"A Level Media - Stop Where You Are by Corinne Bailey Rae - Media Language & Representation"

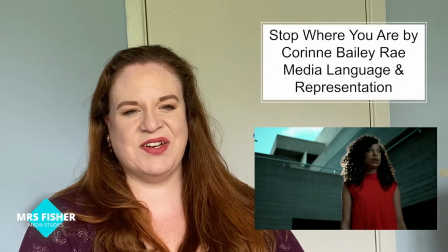0:00 Hello and welcome to my easy to understand guide to the Corinne Bailey Rae music video, Stop Where You Are.
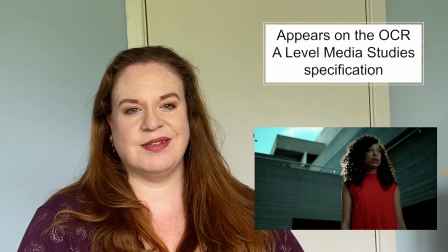0:06 This video is going to be particularly relevant for you if you are studying the OCR A Level Media Studies specification,
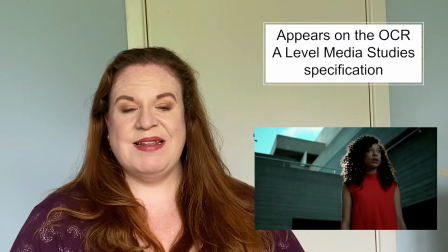0:13 as it is currently one of the set texts on there. And in this video, I'm going to focus on media language and representation.
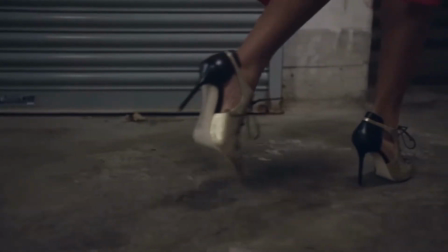0:21 The video starts with this kind of close-up on Corinne Bailey Rae's feet, very glamorous shoes as she walks in her high heels. And shots of kind of women's feet often tend to objectify them, and certainly with the high heels and the red dress that she's wearing, it does make her seem quite sexualized, which is going to appeal to a lot of audiences. The high heels, the red dress also make her seem quite powerful as well.
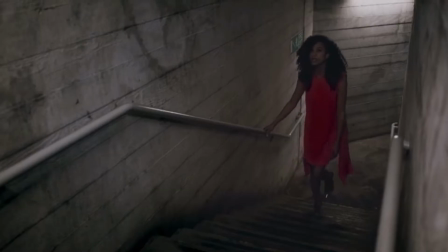0:45 We get lots of urban imagery here, so tall buildings, tower blocks, estates.
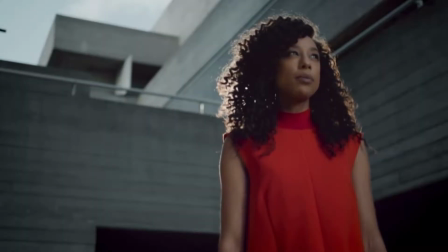0:52 It's quite grey and dirty and dingy, and we get lots of low angle shots looking up at the kind of small gaps in between the buildings. And this really creates this kind of idea of an urban city landscape.
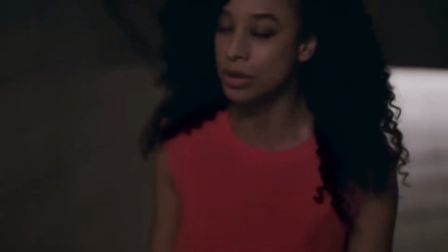1:04 Of course, with all this kind of greys and blues of the city, her red dress really makes her stand out, and that gives her quite a lot of star power within the video.
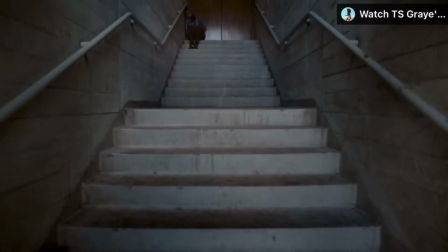1:13 We see her approaching a young black girl kind of wearing a kind of blue hoodie, sitting on the floor. Some people say that this is just a person within a narrative. Some people say that this might represent her younger self.
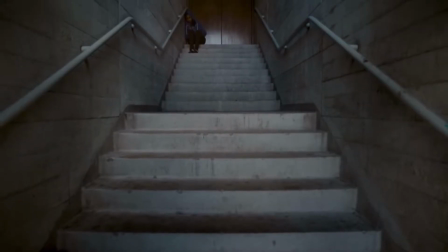1:27 Either way, this person in blue seems quite weak, small and vulnerable. They're sitting on the floor, they're huddled over, they've got their hood up. It makes them seem quite isolated and lonely.
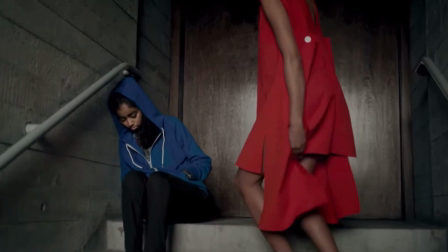1:39 She sits down with the girl in the blue, and you get this nice contrast between them, showing them as opposites, which I guess suggests that the young girl is quite insular, quite isolated, quite withdrawn, and Corinne is much more confident.
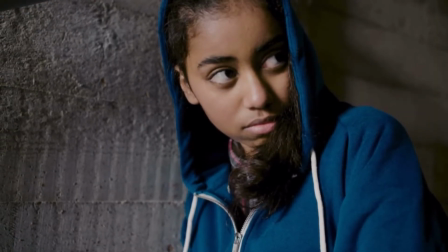1:52 Her comforting the girl in the blue hoodie really does make Corinne Bailey Rae seem quite maternal and caring and protective.
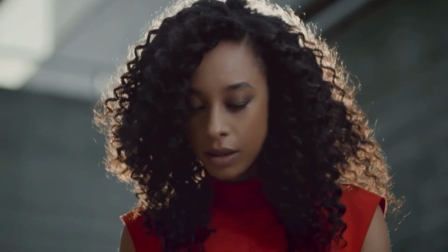2:00 We get a low angle of Corinne Bailey Rae here with lots of light around her head, which makes her feel very angelic.
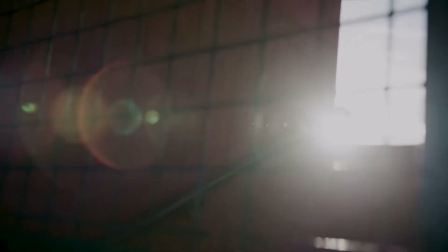2:06 The lens flares and the slow motion really add to this kind of romanticised, angelic, almost religious view of Corinne Bailey Rae.
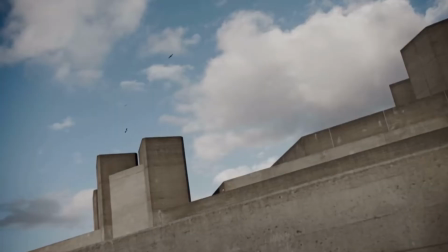2:15 We see a shot here, a very low shot, almost a worm's eye view shot of a bird flying through the sky between the buildings. And I guess this represents this idea of freedom in amongst this kind of urban prison.
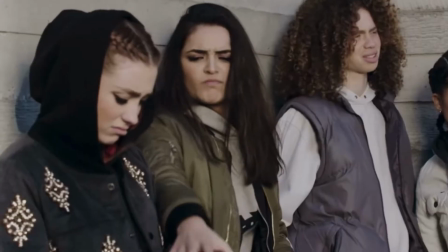2:27 We get some shots here that are very easy to recognise as kind of a stereotypical gang. There's lots of people wearing hoodies, lots of angry, aggressive faces, some violence, aggression, shoving each other. So representing young people in quite a stereotypical way. Although perhaps challenging some gender stereotypes, we often think of urban gangs being male, whereas this being a female group perhaps shows that girls can be just as aggressive and gang-like as boys.
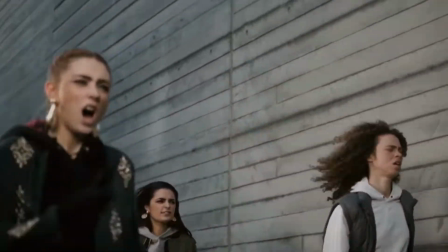2:55 We get this kind of very fast-paced shots of the girls running and chasing, and suddenly Corinne Bailey Rae sings the lyrics,
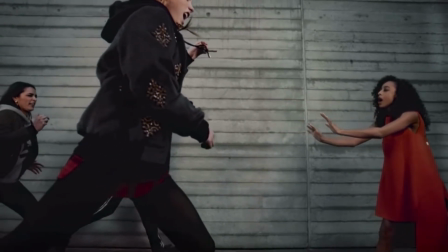3:02 "Stop Where You Are," and she puts her hands out, and everything goes into slow motion suddenly. And it's that change in the editing, as well as the visuals and the lyrics at the same time, that all combine to suggest that Corinne Bailey Rae is super powerful, that she's managed to stop this potential attack and ask people to kind of slow down and calm down, essentially. We see somebody who appears to maybe be homeless.
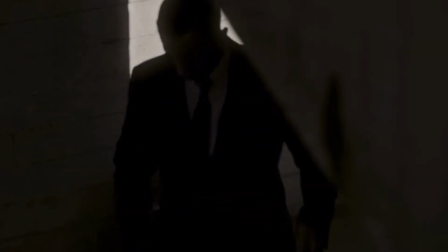3:29 They're sitting on the floor inside what kind of looks like a hallway or a stairwell of a tower block. The fact that they've got kind of dirty clothes on and things like that, again, adds to this idea that perhaps they're homeless.
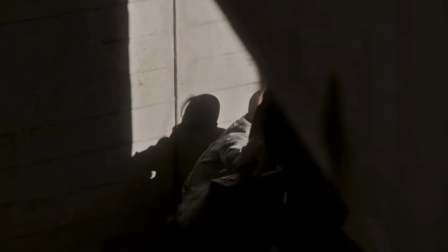3:43 And we get the binary opposite here with the man walking past in a suit with a tie and a briefcase, which makes him seem quite wealthy and from an upper class. And the fact that this wealthy man in a suit just ignores this person as they walk by adds to this theme that sometimes we're not looking for people, we ignore people that are right in front of us.